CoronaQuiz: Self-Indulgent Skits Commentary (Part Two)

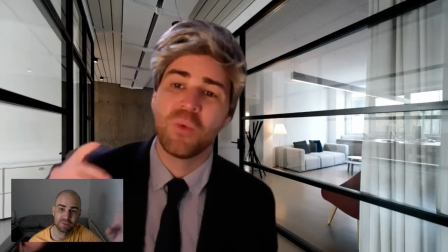that's not a joke about Force Awakens being the same movie as A New Hope,
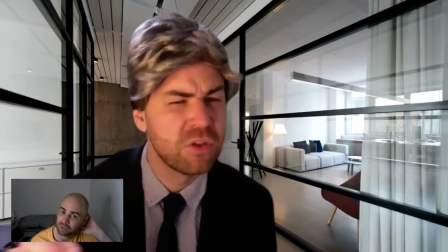even though it is that was literally just me forgetting it wasn't a veiled slam at J.J.
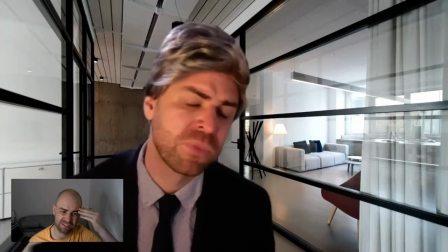Abrams it's a nice background we also watched Rogue One and Solo
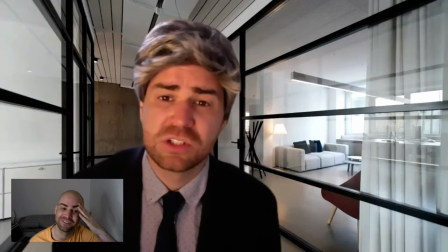we also watched Rogue One and Solo like that would help oh I should have said Aunt Mandalorian
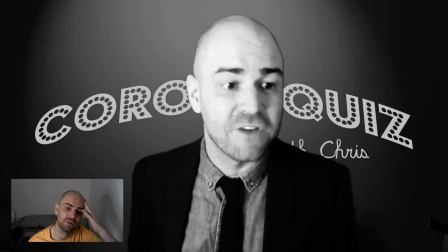watched Rogue One Solo and Mandalorian
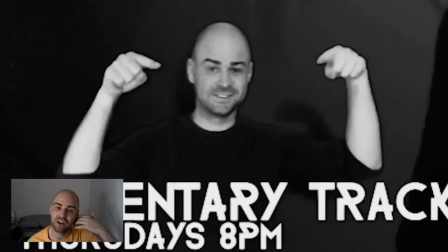I fell in love with Gina Carano over the course of Mandalorian
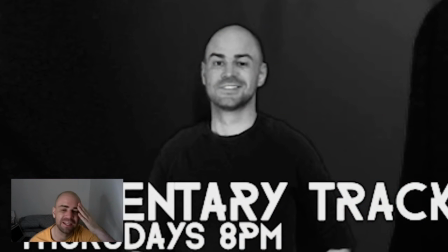weird like return to colour there everything that was I think that was a late change was I wanted everything that was a flashback to being black and white
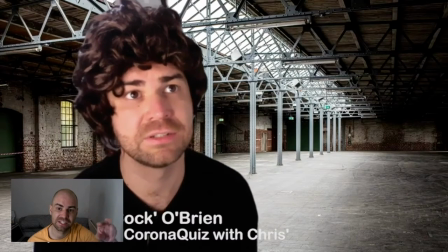Nolly was very annoyed with me that the inconsistency in quotes between around nicknames and stuff
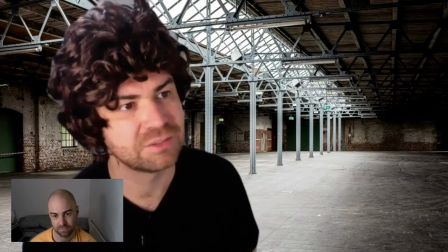look that's the lapel mic you can just about see it what's the term coming up with different
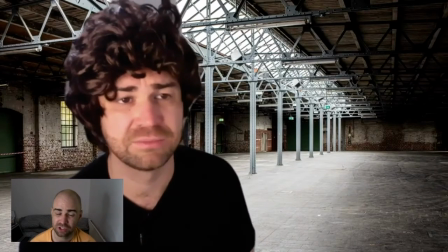dodgy is a five door Ferrari you'd buy his house but not look after his gerbil collection of rare pogs
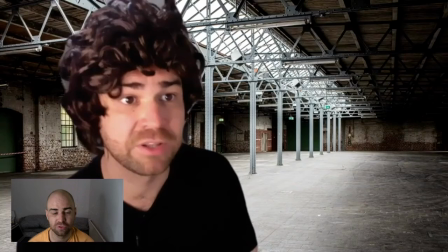too few times around the M25
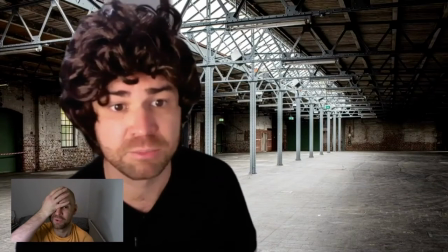lampwick on a navy cruiser he's assistant to Mr. Hanks these were all quite fun to come up with I like these kind of lists of made up euphemisms
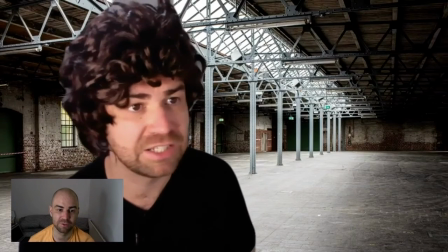Dylan Moran's got a really good bit about that about how he thought he was growing up in a musical household because of the amount of
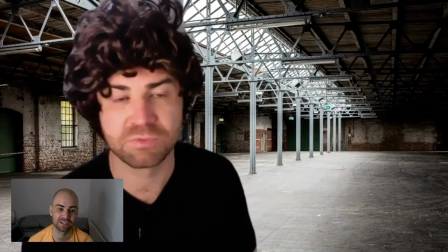euphemisms his parents had and they would just say things like you know that guy over there he's one of those
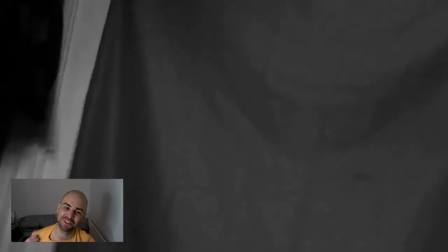Jimmy the Dick McVitie.
So that Jimmy the Dick McVitie, a mixture of
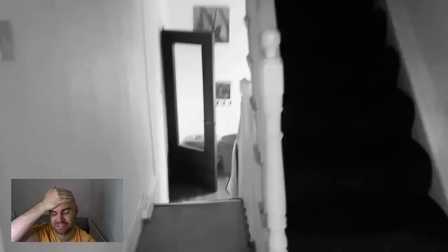Jimmy McVitie, who's a gangster, and Jack the Hat McVitie, who's a different gangster.
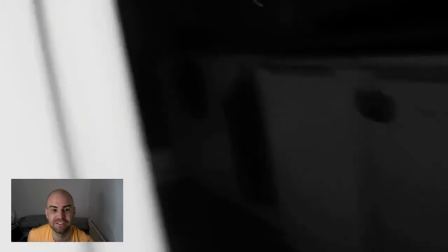And so I just thought, fuck it, just Jimmy the Dick McVitie. Look, here we get this.
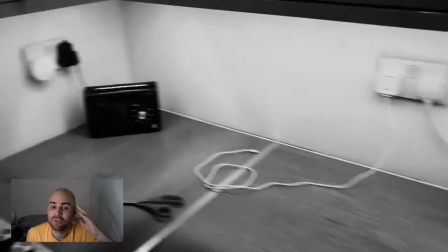Here's that continuation of the other joke. Nobody in the universe spots that he's in the sink. So there he is.
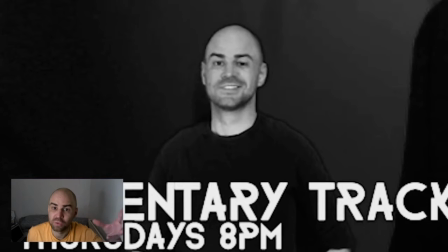There's a lot of stuff that I thought was going to be obvious that I don't think people that just wasn't funny enough for people to go oh that's a joke, they didn't even think oh that's something because I made it
not funny Detective Sharp was forced to make a harrowing decision
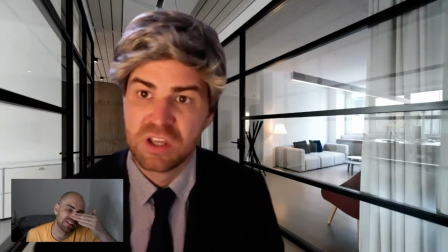after almost 15 minutes of detectorizing there's a bit, I think I've cut out a couple more bits where he says words like detectorizing
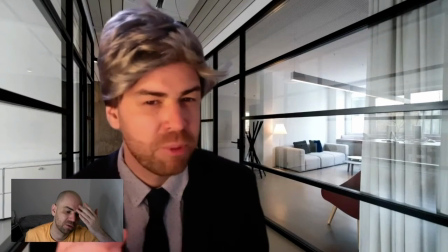this made me laugh as well the idea that he, what's the why does he think it's the Zodiac because they both kill people.
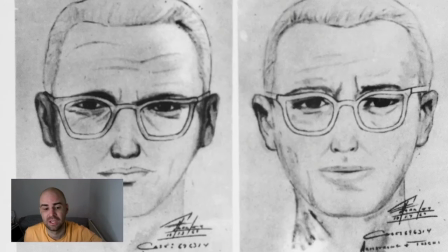That's the only connection between those killings. I really like that.
We work at Zoriak Killer in their amour.
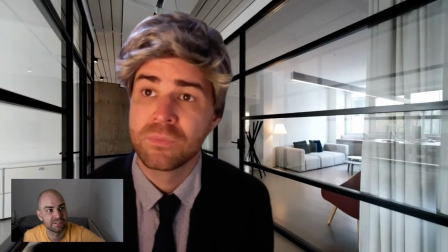So what do they pretend to look at somebody in the distance?
Well, they both kill people.
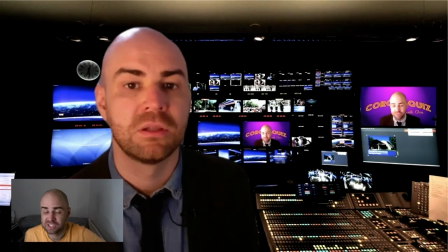So for the previous week, I've been like, oh, it's a Sparrow. It's a Sparrow episode. It's a Sparrow episode.
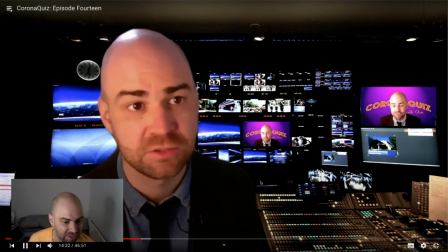And ultimately, it's like, how far in are we? like quarter of an hour in at this point no Sparrow but wait
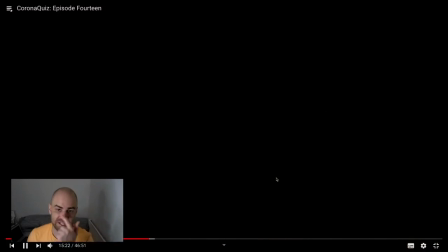Sparrow theme and then straight into live because again you can't do a whole episode like that
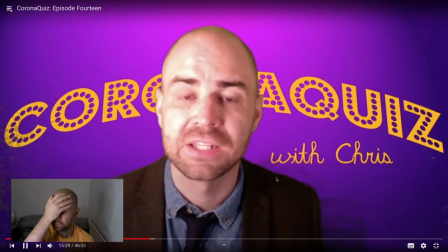I think originally this was going to be originally I wanted to have
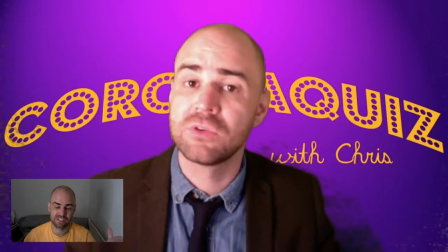the phone banks I wanted to have previous Corona Quiz characters all manning phones waiting for people's calls like it's a crime watch special
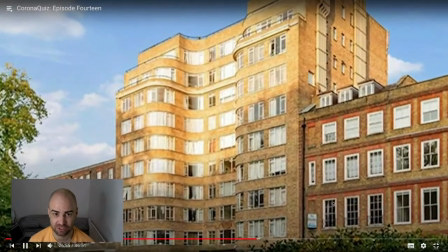that is the Poirot building that's the official choir building can't remember where it is but that's the one in London
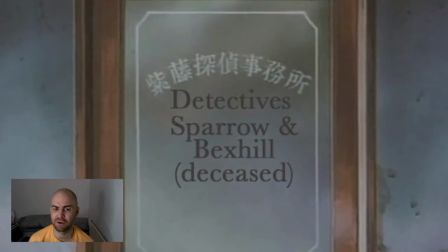an anime door which I've written Detective Sparrow and Bexhill Bexhill deceased on
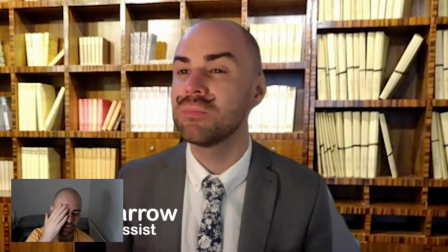I think I wanted people to go oh my god no Bexhill's dead but yeah they go Ajax Sparrow Detective and
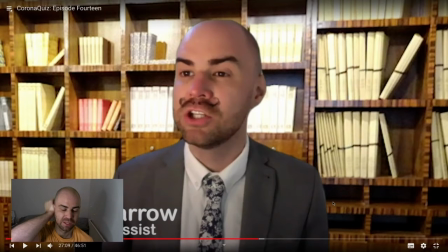Bassist because obviously he was a bassist in the in the Corona Quiz tribute episode
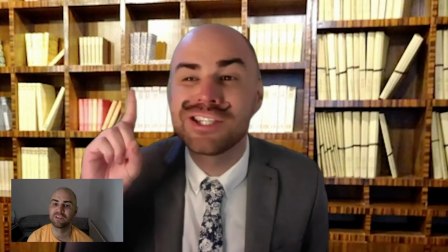Little Ironcogs there we go didn't have the lapel this pin this time couldn't find it
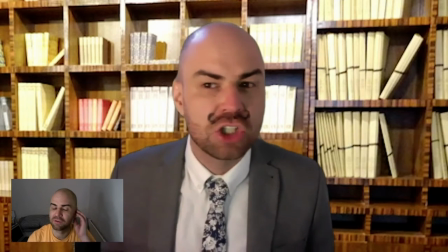so yeah this is obviously a reference to Randall and Hopkins deceased
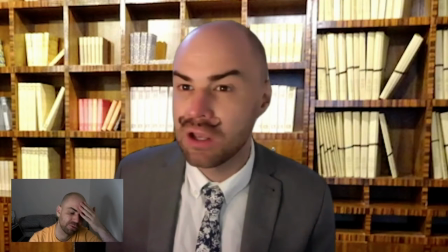that TV show about two private eyes one of them who's killed and comes back as a ghost I thought wouldn't that be funny if
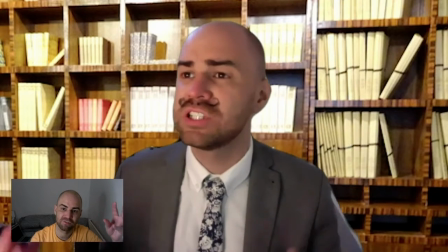in fact originally I wanted this to be like a clash of a bunch of different detective stuff so we got true crime, we got Christie,
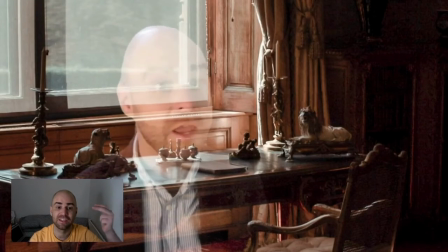we got 60's gimmick detective stuff and then we got Moonflower and Moonflower comes in as like the Scooby Doo
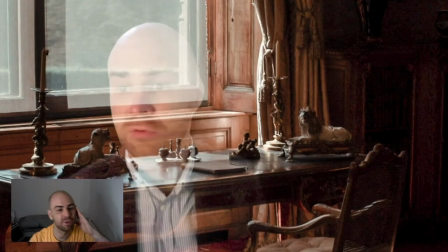here we learn Andrew Bexhill who is in the same way that Hastings is purely known he's like a failed businessman
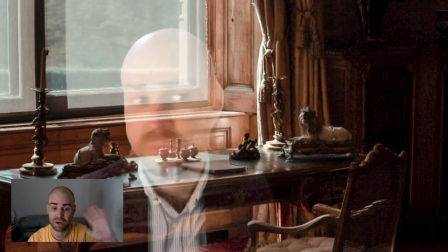but ultimately his primary characteristic is his Poirot's mate there you go breaking the fourth wall we know that ghosts exist in the Corona Quiz universe because of Chad Threadrington so why would that slow anybody down
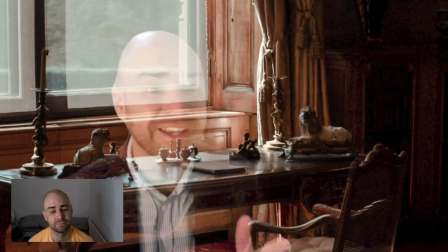who's going to get his V-card stamped his ghost companion
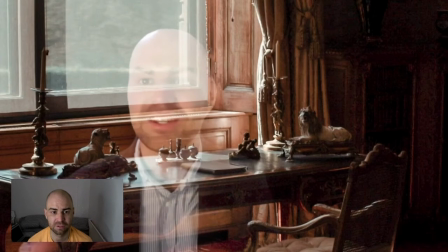and then periodically I'll just like completely drop the voice just to be like, no seriously I'd watch that I would watch that I would watch a Christie detective and his ghost friend
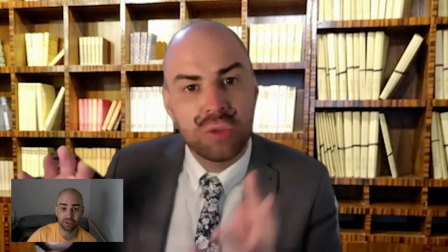Corona quiz as of this recording the trailer for the Kenneth Branagh Death on the Nile
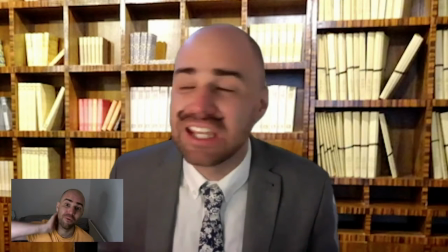Poirot movie has just come out and oh my god I think my accent's better than Kenneth Branagh's
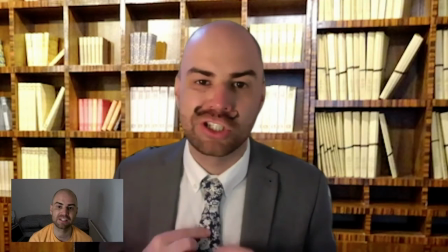he's so bad, it's so bad and there's people they just continually cast terrible people in it I think that What's the Face from Sex Education is going to be good in it,
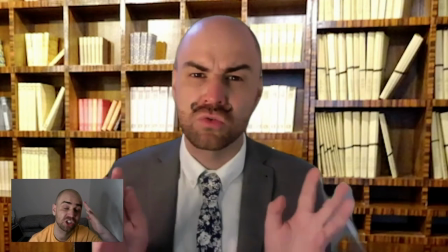why is Russell Brand in it? I bet the people who've made the trailer are so angry that it came out like two days after Russell Brand went
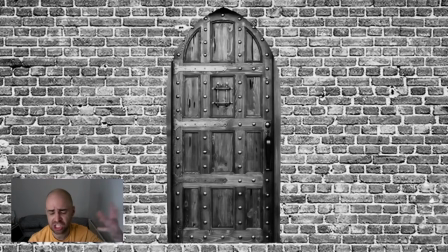let me give you my long-winded synonym Phil take on WAP on why WAP
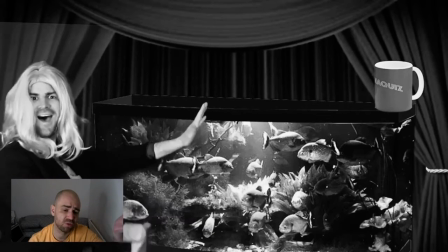isn't a triumph for feminism but is in fact porn let me as a man tell you that
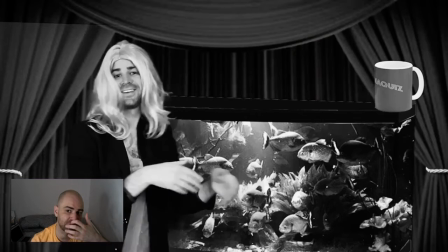pipe I think I was originally going to superimpose a pipe in there and then just thought back out of the right pipe
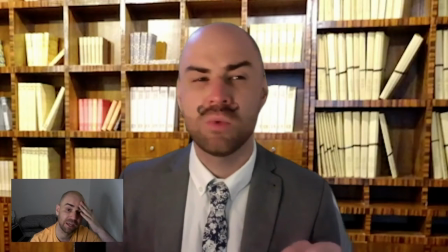that guy from X-Files I know the game I know the name that's Eugene
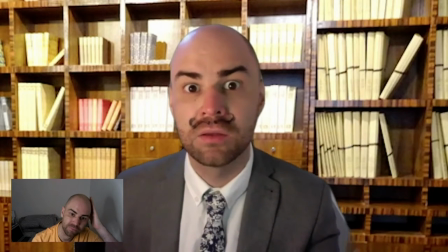Victor Toomes from the episode Stretch and the episode Tombs.
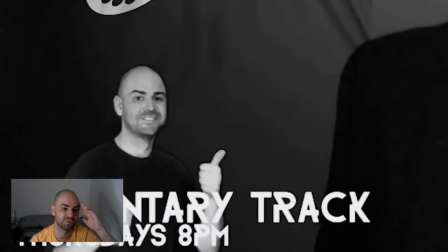Really, really good episodes of X-Files and I just wanted to bring that in.
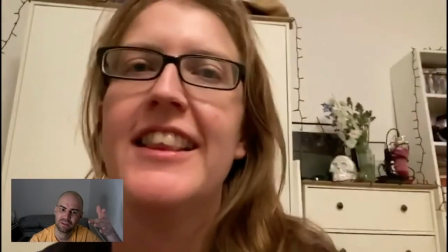No, it was going to be there's my mate, Heidi.
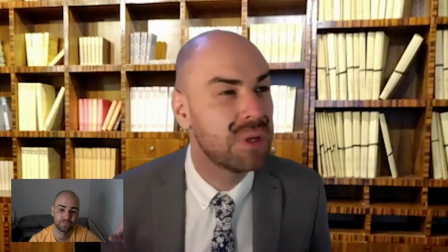And there's Cat and Charley. Important that they... Oh, here's why having a ghost pal is useful.
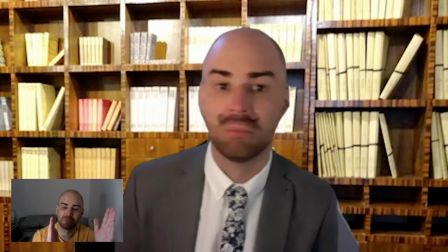You can see I go, because I had to loop that piece, that bit of footage, because I didn't leave enough time to react to Ghost Bexil originally.
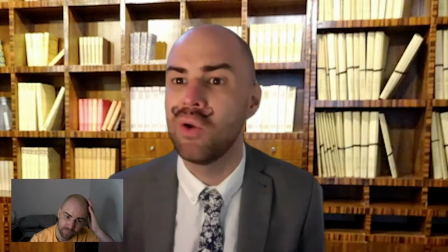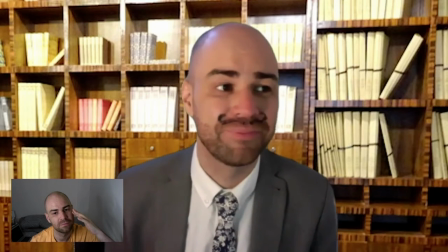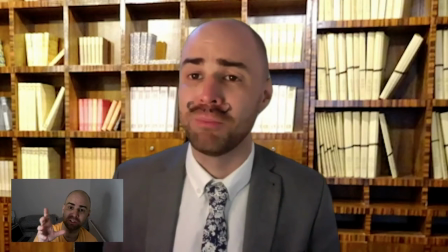how do I transition into this next bit? So originally I was going to go out and buy a box of Ritz crackers, which were going to be Moonflower, like the Scooby Stacks treat.
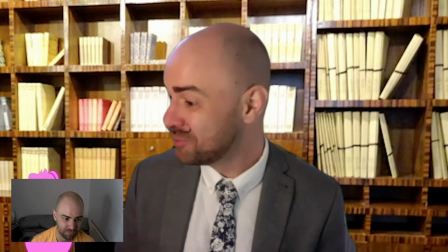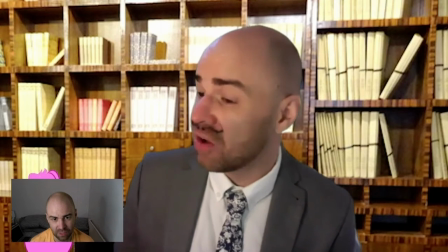Heavier beard this time, so it's not quite as good an effect on Moonflower. So what I do like about this is it's the clash of
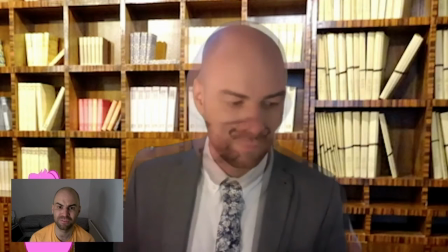Moonflower's ultimate practicality. I'll do it for money. I'll do it for money. I just I need money.
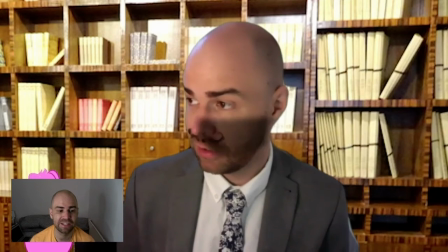I need money to pay the bills hit that hard-headedness going up against
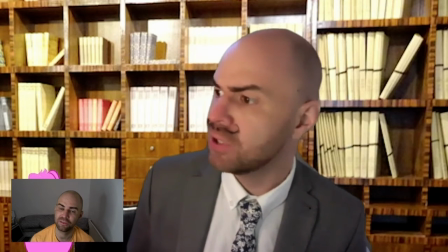There you go going up against like Sparrows Enthusiasm and the audience's expectation that cartoon characters will do stuff for Scooby Snacks
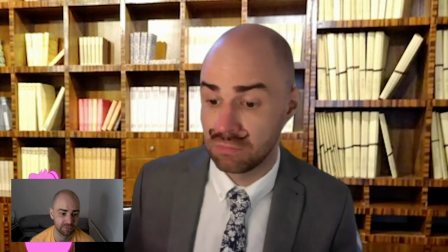Franks why I don't know he's not even French he's Belgian Why not that matters